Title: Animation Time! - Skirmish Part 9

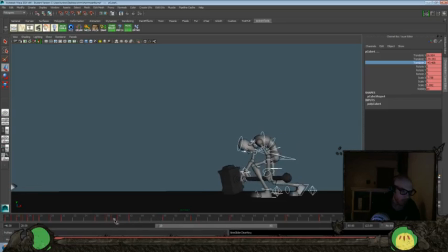It does take a long time to get there, so maybe let's do a play blast and just look at the timing here, so we can actually see how it's going in real time here. So I'm just going to pause this and we'll do a play blast and see.
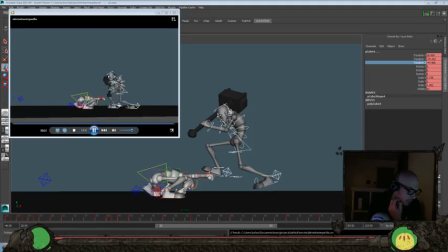All right, I mean it works. It's just really slow and bland, just moving, slowing between all the keys. So we want to mix it up more, but I think the idea is there.
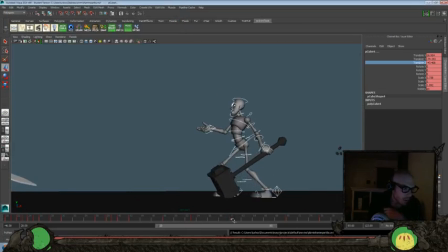I think we'll need a few more frames to get in there. So I want to hit this about 4 frames sooner. So I'll hit it at about 56. So we have time to do our kind of come here feeling there.
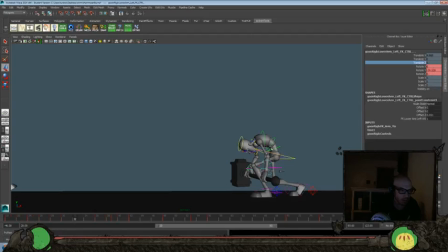And let's look at everything that we have on this arm here. Eventually we'll get it there. Delete that one. That one's okay. Go ahead and delete that.
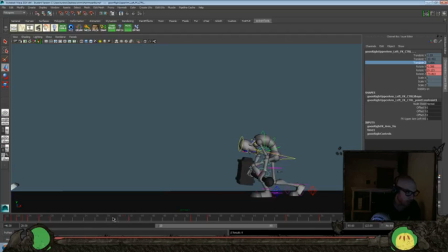I'm gonna hold this for a few more frames.
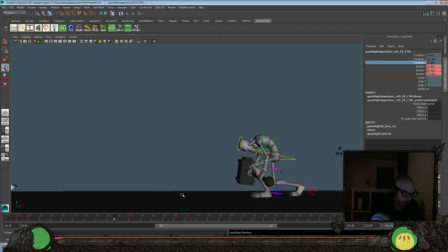Few frames later, so I'll grab all of this stuff.
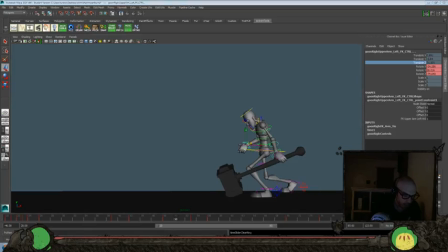And push it back a few more frames so that we hold this still for about 1, 2, 3 more frames later. Let's have it hit sooner.
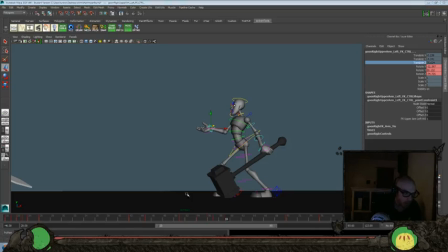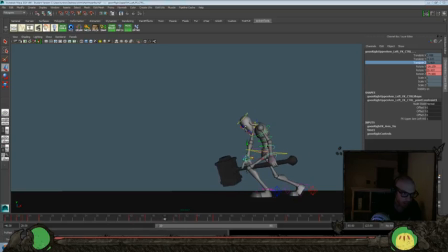Let's still hold about 2 frames more, so that kind of blends into the other move there.
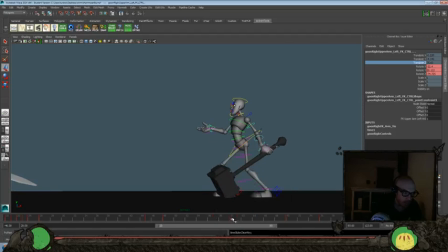Where it's at there. We'll go ahead and delete this one. Bring that to about 55.
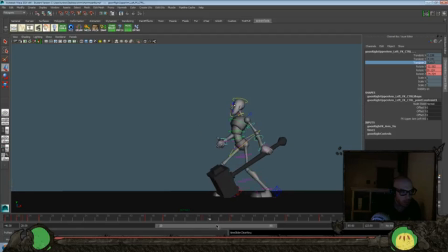And then maybe just delay it a little bit more.
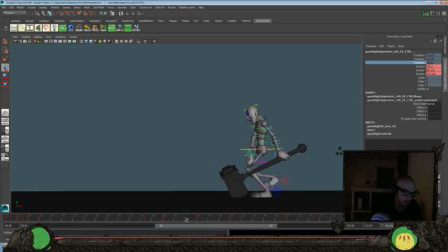So I'll go a couple more frames later.
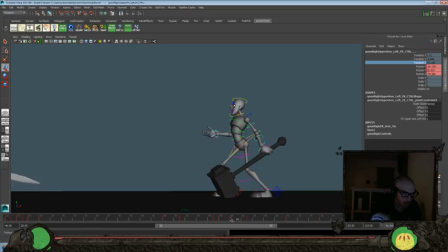So I'll hit it about here, and bring that there. So delete this one, delete that one, delete that.
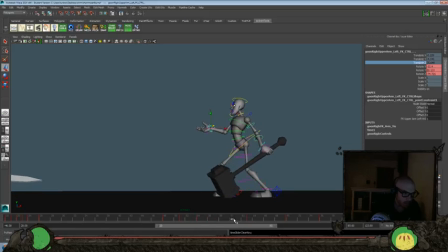And then hit this about 60. Maybe even 58.